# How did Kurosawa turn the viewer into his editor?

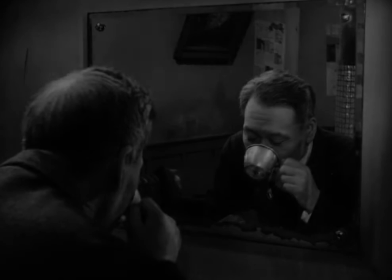Hello everybody, welcome to For the Cut.
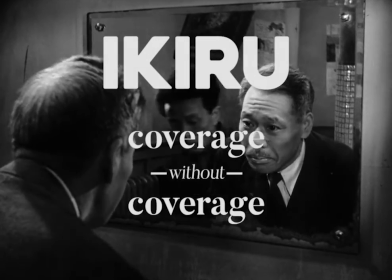The aim of this video is to highlight how Akira Kurosawa achieved complete coverage of the following scene
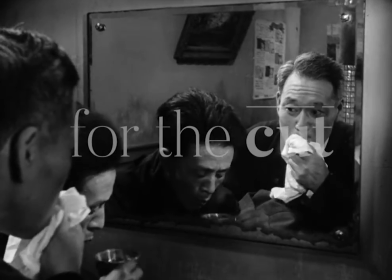and how he did this without a single cut and with a completely motionless, static single take.
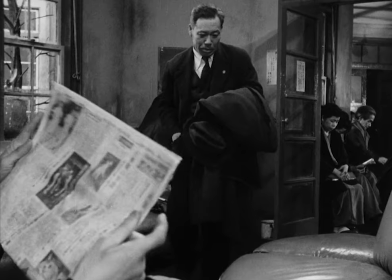Coverage typically requires a wide shot to give a geographical sense of who and what is in the scene. So Kurosawa started this scene fairly typically with a wide view of this waiting room.
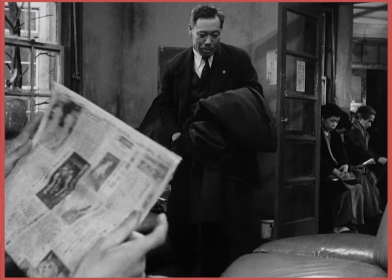Now if we take a closer look, Kurosawa has strategically placed within this wide at least 3 points of interest for the viewer's eye. That first point of interest is the hand holding a newspaper. This comes as no surprise as this is the largest, brightest focal point on the screen.
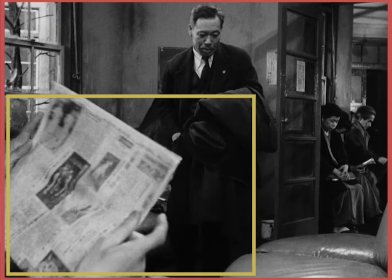The second point of interest, and perhaps the most important, hence why it's placed in the middle of the screen, is the lead character himself. The composition of the shot guides the audience's eye to view him in a fairly close-up medium.
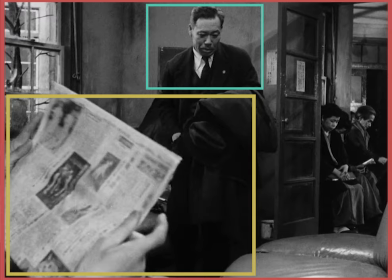The third point of interest, which is probably the least important due to being the furthest away from the screen, is the two extras sat waiting in the background. One point to quickly mention is the triangle formation. Kurosawa often employs this in his compositional arrangements of an image.
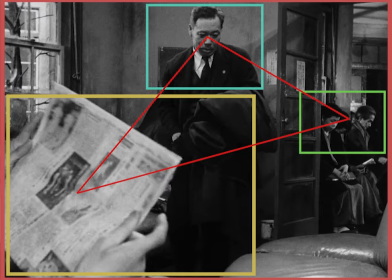What this is 3 focal points that allows the viewer's eye to wander the entirety of the screen.
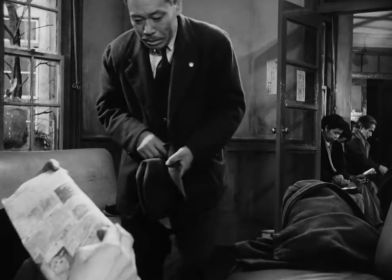You'll see how he uses this technique to allow for full coverage without having to move the camera or to cut shots together from various setups.
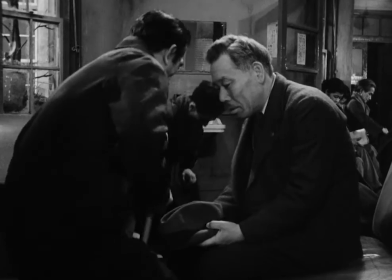As the scene moves along, the man with the newspaper takes a seat opposite the lead.
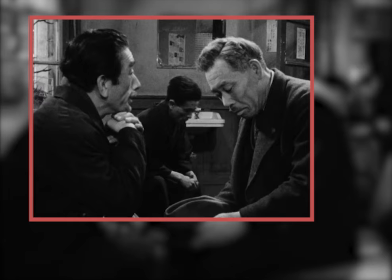This smartly inserts a natural two-shot as the viewers are drawn into the conversation that's about to take place. In the background, another extra takes a seat, and although this seems like a dismissive piece of information, it's actually important in allowing the viewer to edit the scene with the eye.
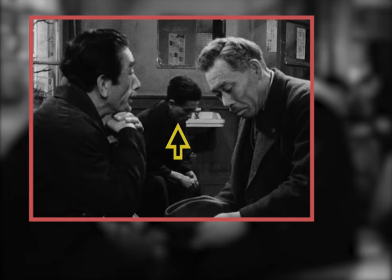Watching this conversation take place, our eyes naturally go from one character to the other. This is where the importance of the extra comes into play. Again, the triangle formation has been used by placing this extra in the center of the two characters in conversation.
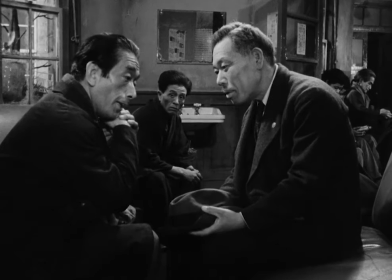He acts as a go-to for the viewer's eyes, giving the audience a reason to shift their view from one character to the next,
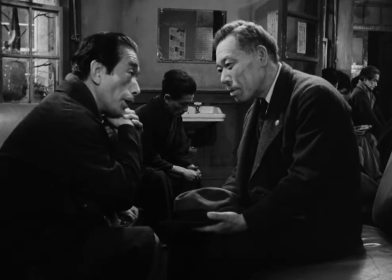allowing us to cut the scene as we see it.
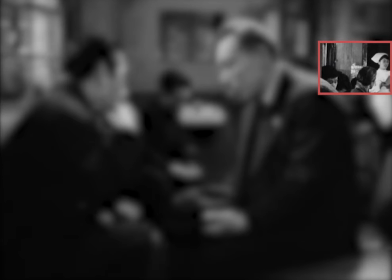Now when this nurse appears, not only is she framed in the corner of the screen,
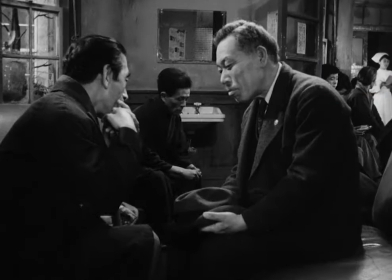but our eyes are forced to look at her as every other character in the screen turns their attention in her direction.
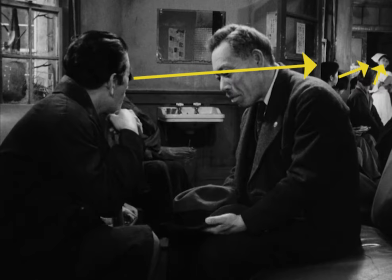Automatically, we follow their eye line, and this creates somewhat of a medium shot, even though she is stood in the distance.
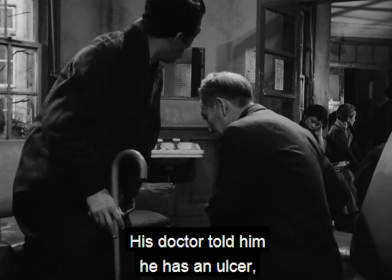As this character takes a seat beside the lead, our eyes naturally follow him as we watch the extra make his way after being called by the nurse.
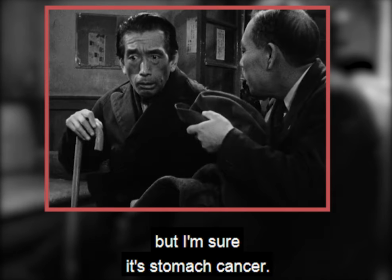Here, Kurosawa has placed us in an over-the-shoulder as the character explains his condition. Now, all of a sudden, we've been placed in the lead character's shoes, as over his shoulder, we listen to this man talk.
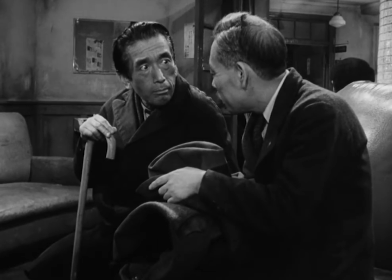In a day and age where coverage is key to editing a scene,
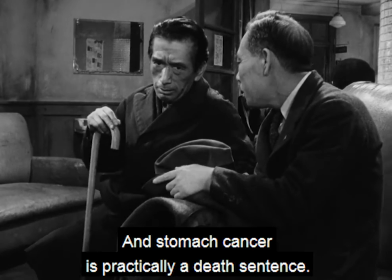and the camera's movement at times is motivated only to prevent the audience from getting bored,
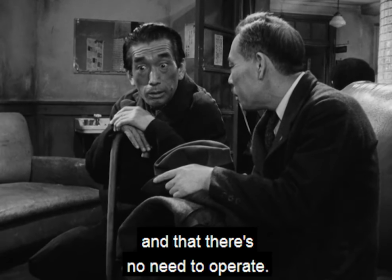this video was created to highlight that coverage doesn't necessarily mean 18
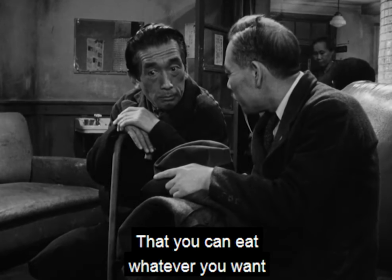setups with varying focal lengths only to piece the scene together in post.
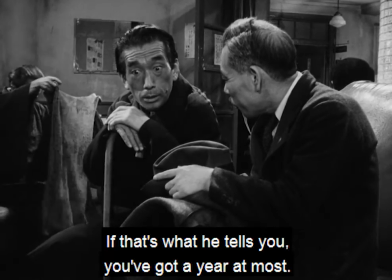Coverage and knowing how much to get and when, and more importantly how,
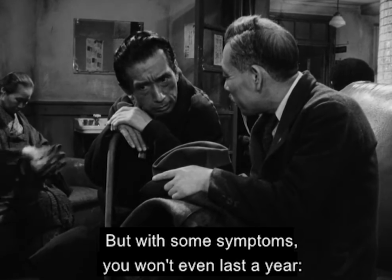like anything else in filmmaking, is a tool, and all tools have a specific purpose.
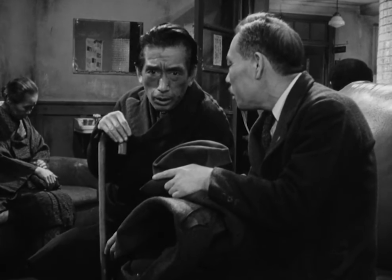But in the film world, not all tools are bound by the rules.
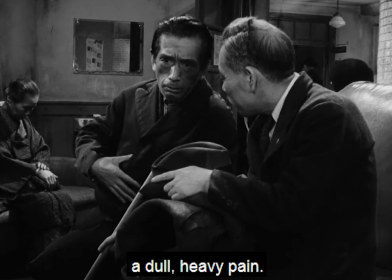You're probably wondering what this has to do with film editing, and my answer to that would be everything.